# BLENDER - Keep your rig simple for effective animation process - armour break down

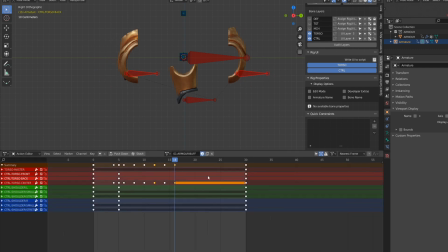[8:16]
First of all, I worked on their forward and backward position, making sure that they don't reach their final position at the same moment so that the animation will be a bit more appealing. So I'm mainly focusing on the Y axis and the Y axis curve while
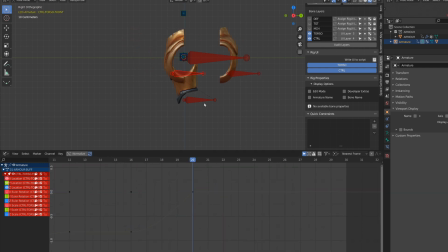[8:34]
animating to make it like impacting the main part of the armor. And then I will also input a subtle backward motion as if the main armor part was absorbing the impact of the front part and also of the back part.
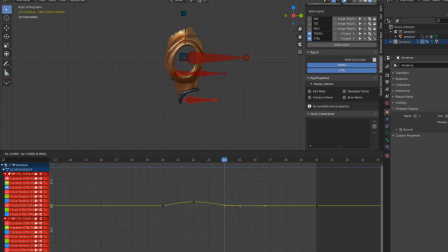[8:51]
Since the front and the back plate are parented to it, they will follow. But there is downside to the fact that the front and the back plate are parented to the main armor component. They are following the initial animation of the main component,
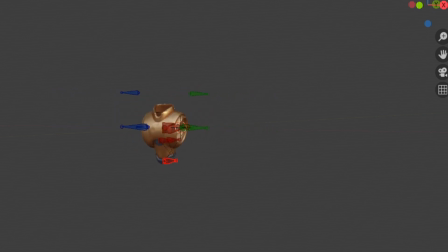[9:08]
meaning that they have this jumpy motion with squash and stretch and I don't want that.
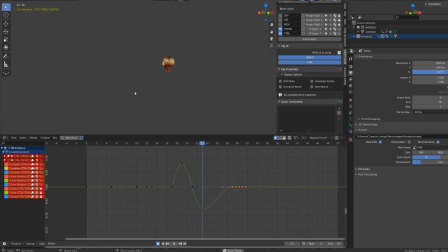[9:14]
What I will do to solve this is that I will use space switching as shown in this
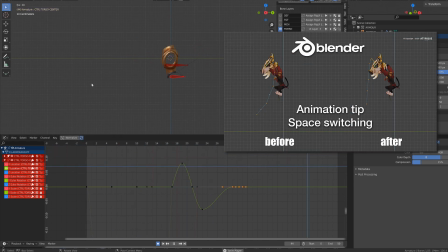[9:19]
previous video learned from Richard Lico Animation Sharpa course.
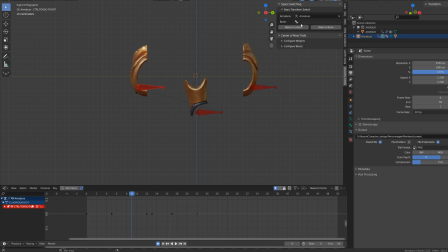[9:24]
What I will do is bake the motion of the bone to an empty so that the motion of the bone will be set into workspace and then I will reverse the constraint by constraining the bone to the empty.
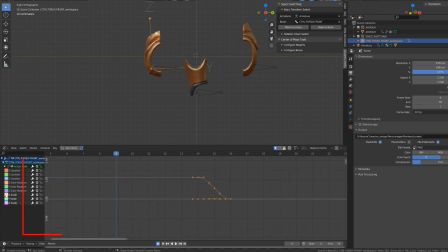[9:38]
Then I just need to get rid of all the motion on the empty of the up and down squash and stretch that was inherited from the parent and i can work on polishing the animation animating the empty
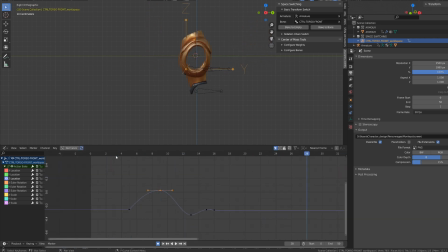[9:54]
then i will bake back the current animation i've done on the empty onto the constraint bone so i know it does sound weird and it's quite complicated to follow like this just get back to this other video
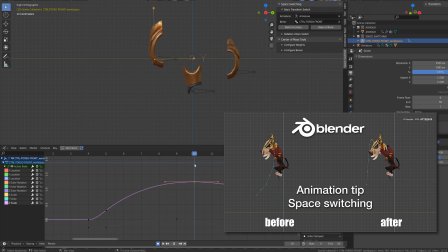[10:10]
where you will have the full process in detail but the idea is kind of get
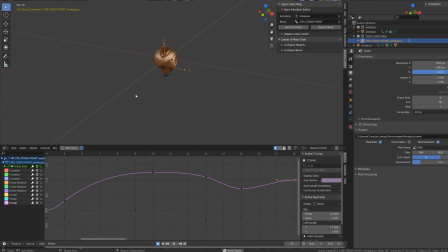[10:15]
rid of the parenting hierarchy at least temporary and once we are happy with the result we can bake back the animation onto the child bone within its child hierarchy
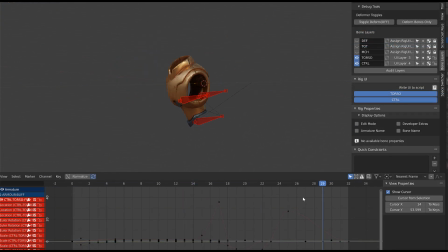[10:30]
this is kind of editing the rig on the fly and here is the result. I have then started to work on the shoulder plate.
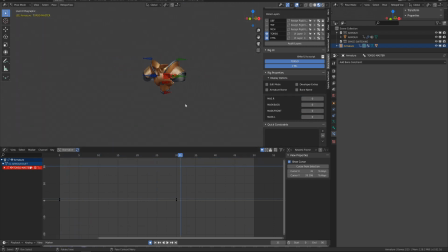[10:38]
Since the rig is symmetrical, I've been animating only one side of the model. Then you can copy all the keyframe from one side,
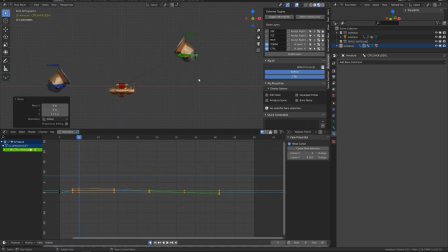[10:49]
select the other side and press Ctrl Shift V to pass symmetrically the whole animation.
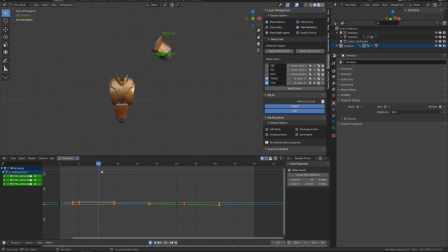[10:57]
I use kind of the same process as for the the main parts of the torso, meaning that I've blocked the two position in space and then I've directly started working with the animation curves.
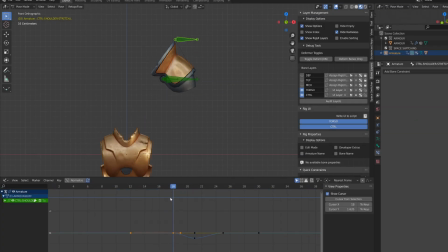[11:10]
Once the main bone animation was polished, I've started to add some squash and stretch to the shoulder plate using the secondary bone. Once the squash and stretch is done, I play with the rotation of the shoulder so that there is a bit of rotation inputted
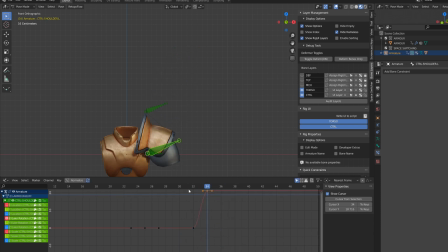[11:28]
into the movements that will increase the impression and the sensation of impact. So this is why we call it straightforward animation, meaning that you are polishing your animation on the fly and layered because I'm first working on the location of the bone,
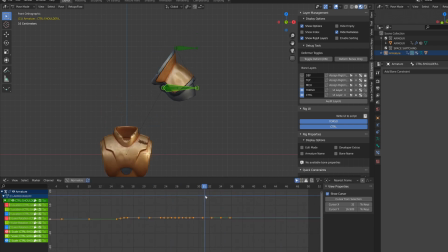[11:47]
then I'm layering some squash and stretch, then I'm layering some rotation, and then I will layer some delay onto the secondary bone. This secondary bone controlled the dark part of the shoulder plate. The trick I used to create this overlaid animation faster
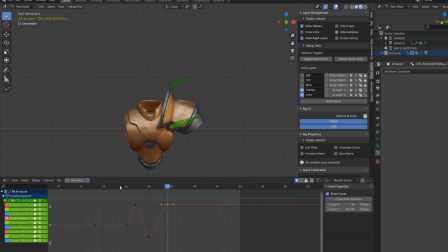[12:07]
is that I've copied and pasted the rotation animation from the main bone onto the secondary bone, and then I've slightly offset it in time and decreased the strength of the curve. Finally, I've worked on some additional motion as you can see here.